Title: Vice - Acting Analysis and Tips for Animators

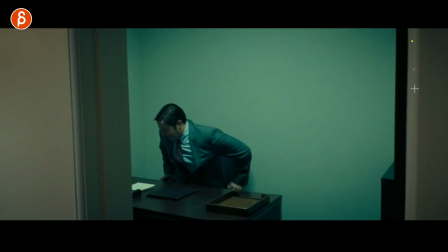[4:08]
that i love all that stuff it's his desk you might argue this is not nice and also like the framing that we're looking inside which also covers more of his office it makes it even smaller it's just it reinforces the the crappiness of his office but if you look at him how he
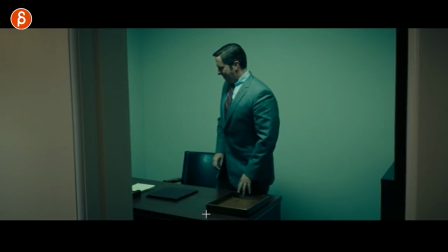[4:24]
does that little of yeah cool sturdy yeah nice yes i like this obviously it's held by his expression that he's not crying
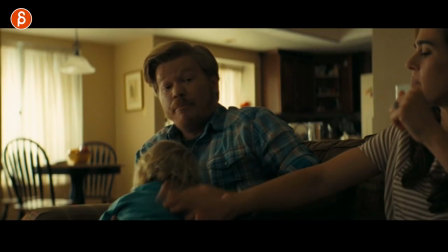[4:32]
or anything like he's happy and you know he goes straight to work but i love this i love that that little thing and it's not much it's a tiny thing of a bum and that and again it's something that you would not be able to do if your character was in an empty environment so props again use them to your advantage to show how a character feels or so that we learn something more about the character it's not just to add props because you don't want an empty scene there are many many acting shots where the character is in an empty room and they're great a great task animation is great totally fine for demo wheels it's awesome at the same time why not if you have props and you have good ideas it might help you come up with different ideas and make something a bit more original or something a bit more creative with your character and acting choices and staying
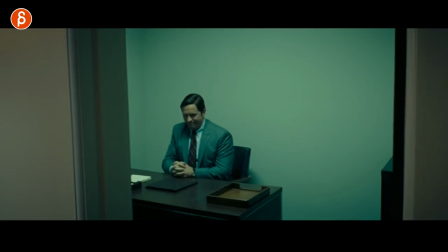[5:17]
in this room it's a bit later in the movie and staying in this room he's still in there he had his phone call on this little thing here when he goes back watch how he hits the wall and oh and all of that that little gesture here that moment not as a gesture but just that'll change
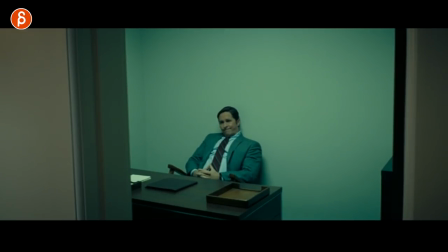[5:32]
that trying to hold on again he's still happy but it's still slightly awkward right he's not completely at ease but again it's usage of a chair table and a wall to do something like this which actually reminds me of the shot in a simple favor there's a very similar moment where someone sits down and wants to lean back and the wall is too far and then kind of shows the clumsiness uh link somewhere up here to
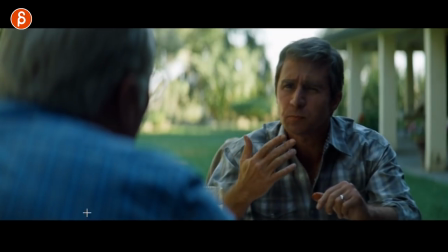[5:56]
a simple favor so watch that for something very similar to that next up is a conversation between these two characters and i like the contrast again he's
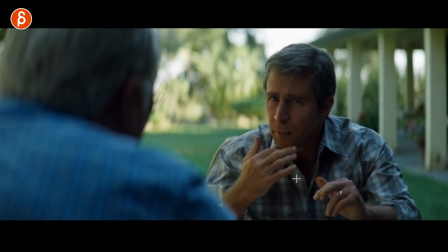[6:03]
very loose does a lot with his hands bobble with the head licking of fingers there's a lot of movement there and he's just much more relaxed
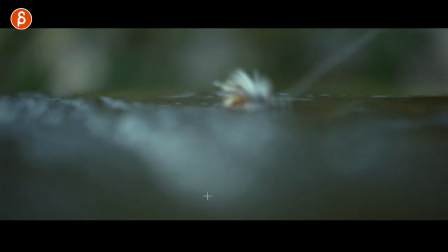[6:11]
versus you got the very rigid all right i got one more thing and it's kind of interesting editing too that here's the bait the
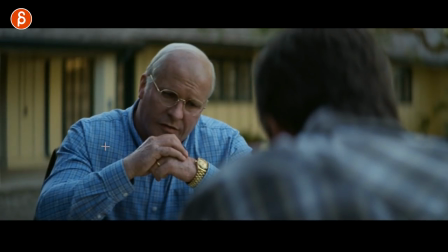[6:20]
bait for the character but anyway you know disagree or agree with the topic or the whatever but i want to look at this where it's very steadfast and he has that bam it's almost like i'm ready to punch you not that he is but i mean it's just very sort of rock solid in a way he's not wavering
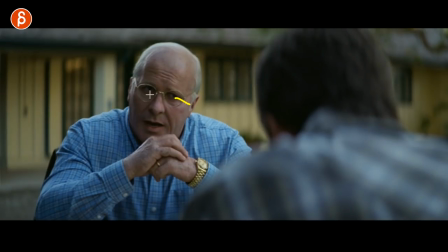[6:34]
and there are a lot of looks even if he changes the head orientation it's just always a straight look not that many blinks
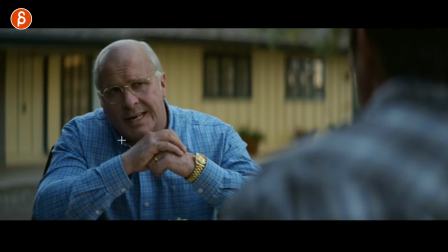[6:41]
and reinforces kind of the clumsiness of the character again for contrast but look at this it's constantly like this and what i like about
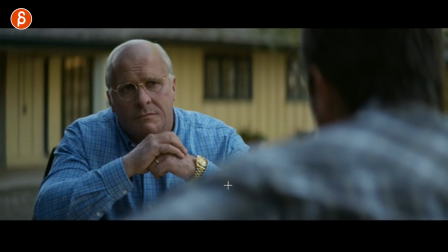[6:49]
that is that you can continue this with other gestures so as he says go on and tell me more things you can see how he just observed and studies
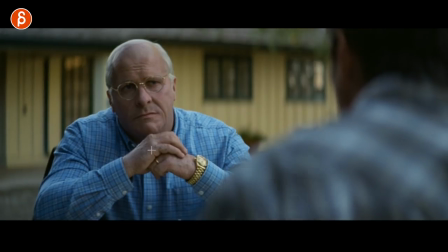[6:57]
him there no blinks what is he going to say i realize all right
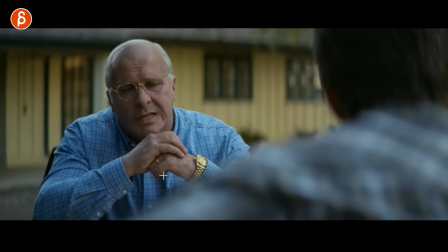[7:01]
and i like this here that's his little anticipation before he continues all right so
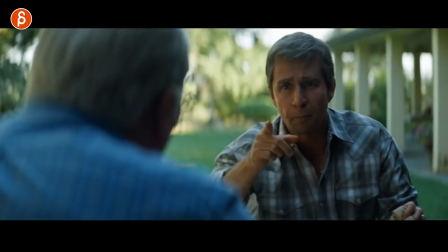[7:07]
i got one more thing to say and again he continues oh yeah tell me more tell me more and you can see this much looser
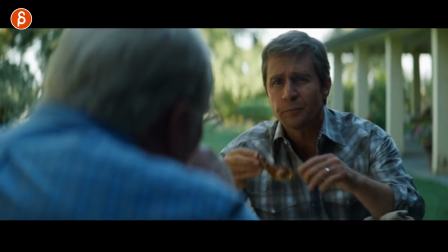[7:12]
with the gestures and just the way he leans and then keeps on eating which makes me hungry actually and then i
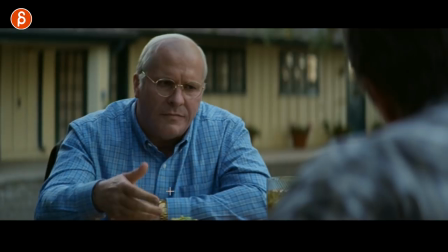[7:19]
like this here this is mobile where all right well i got some other things to tell you and there's a list of things and i'll look at even the economy of gestures right just a little bit of a and then back it's very measured and then you have this watch how he does this with his hand on table
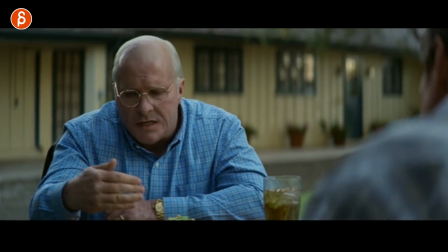[7:33]
one two three four it's like okay well i got an idea for this this this and this and it's very space rigid and i don't know if it's methodical but it's very all right i got this and that that that is very proper and then it's not like oh well we could do this we could do that. So it's a very specific way of, not that it's acting out the words, like you want to be careful that you don't go, well, I got one idea. Well, I got two ideas. You got to be careful about that, but there's always a time and place for that. But I like that. It's very, hmm, hmm, hmm, hmm. So if you add arm gestures, not saying you should never use any gestures, be mindful of, well, how? And is the gesture fitting the character? Is the character loose and tired or excited or angry or tense then make sure that those gestures really supplement and and help reinforce the
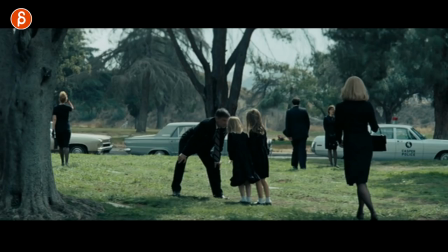[8:19]
current mood of the character or whatever emotion the character has at that point and last up speaking of pose i love this here so he has this he's trying
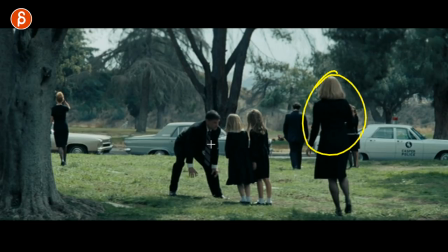[8:28]
to show something to his granddaughters this is the daughter this is the father he might argue not very appropriate at a
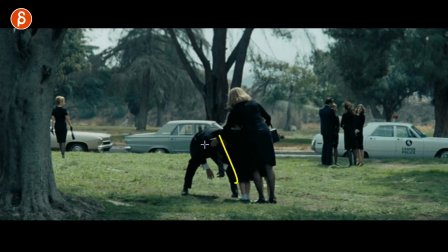[8:36]
funeral so she was all right well this is not the right place and he's very clumsy he was always kind of drunk he's not a good character in the movie and then
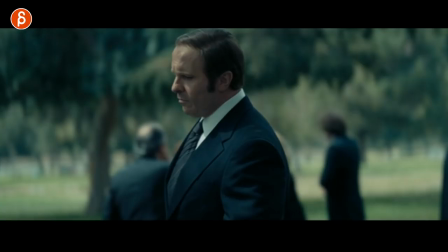[8:43]
you have him coming in and then at this point he's much more comfortable he's much more uh i want to say arrogant but he's much more
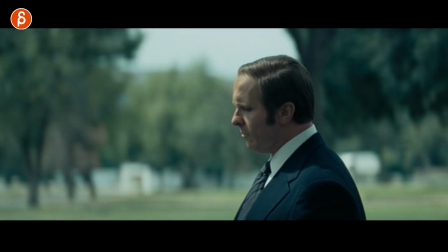[8:50]
confident and at this point he's much more confident coming in you can see just with the slow walk and kind of all right well it's time to
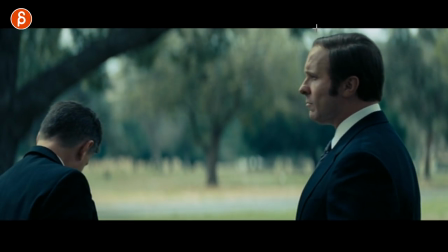[8:58]
go and i'm going to tell him what's going on and what i love here is this a it's already in the framing just the i'm telling you not that he looks down actually doesn't really acknowledge him doesn't look at him but it's already the contrast of the change of status the differences of
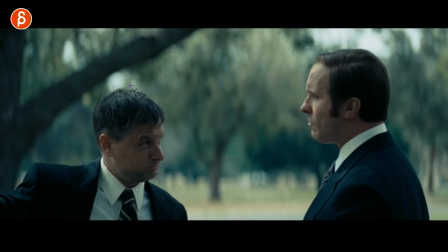[9:12]
status i mean that kind of helps even if that character were if they were the same height you can put someone on apple box and put them
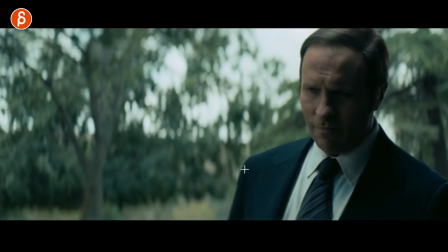[9:18]
higher but you know for you and my just just cheat the height obviously right but that's already interesting but what all is this right he just
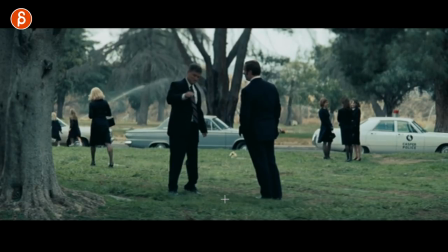[9:25]
tells him later on like don't go near my family but it's just this long stare and he realizes all right well there's nothing i can do here and i love this
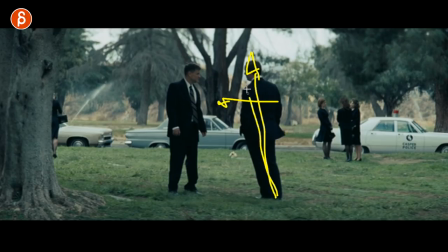[9:34]
he has that slight lean forward right it's almost like i am somewhat threatening you but not completely my arms are still my hands are still in the pockets but i still i'm steadfast i'm not moving i'm not wavering but i'm still leaning towards you i'm slightly confrontational and you
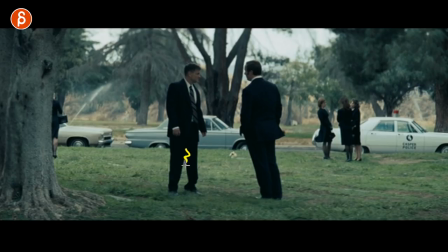[9:51]
can see the way you know the suit falls it was nice and clean versus you got lots of lines the pants don't really fit well the jacket here is unbuttoned and you got his arms out it's just all kind of uh uh and i love that i love
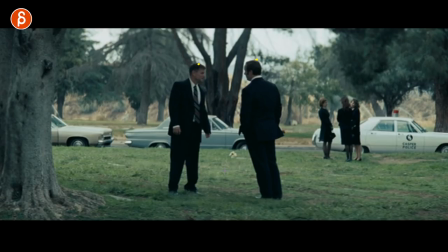[10:07]
that contrast and actually you can see here they're not they're kind of similar in height so maybe the other shot was slightly cheated but i love this i love that on a wide shot this is all body posture so when you do something be mindful that if you do a close-up
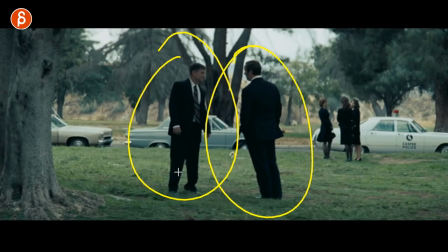[10:21]
then think about the subtleties of the face but if you do a wider shot where you see the full body maybe you spend less time on the face but it's all about the body pose and the body language and maybe if you know the character how will they be different if you look at them and you freeze frame oh this is the pose this is the pose i know exactly how he feels and how she feels and how it was their relationship so think about that in terms of how far are the characters away from your camera and use that to advantage and then push the poses push the pose in the body or push the pose in the face boom that's it for vice lots of things lots of interesting acting and also editing parts in this movie so if you haven't seen this and maybe you've seen this already and you got some comments as always comments are open let me know what you thought about any of this if you've watched this whole thing till the very end as always thank you so much for your patience and for your time if you haven't subscribed yet why not i do a lot of things almost every day so if you want to get notified hit that bell button as well and if you feel like all of this is helpful and you want to apply this to your shots and you want more help i do have workshops sign up for my workshops if you want to and i can help you with your animation shots and that's it for now i will see you tomorrow again on this channel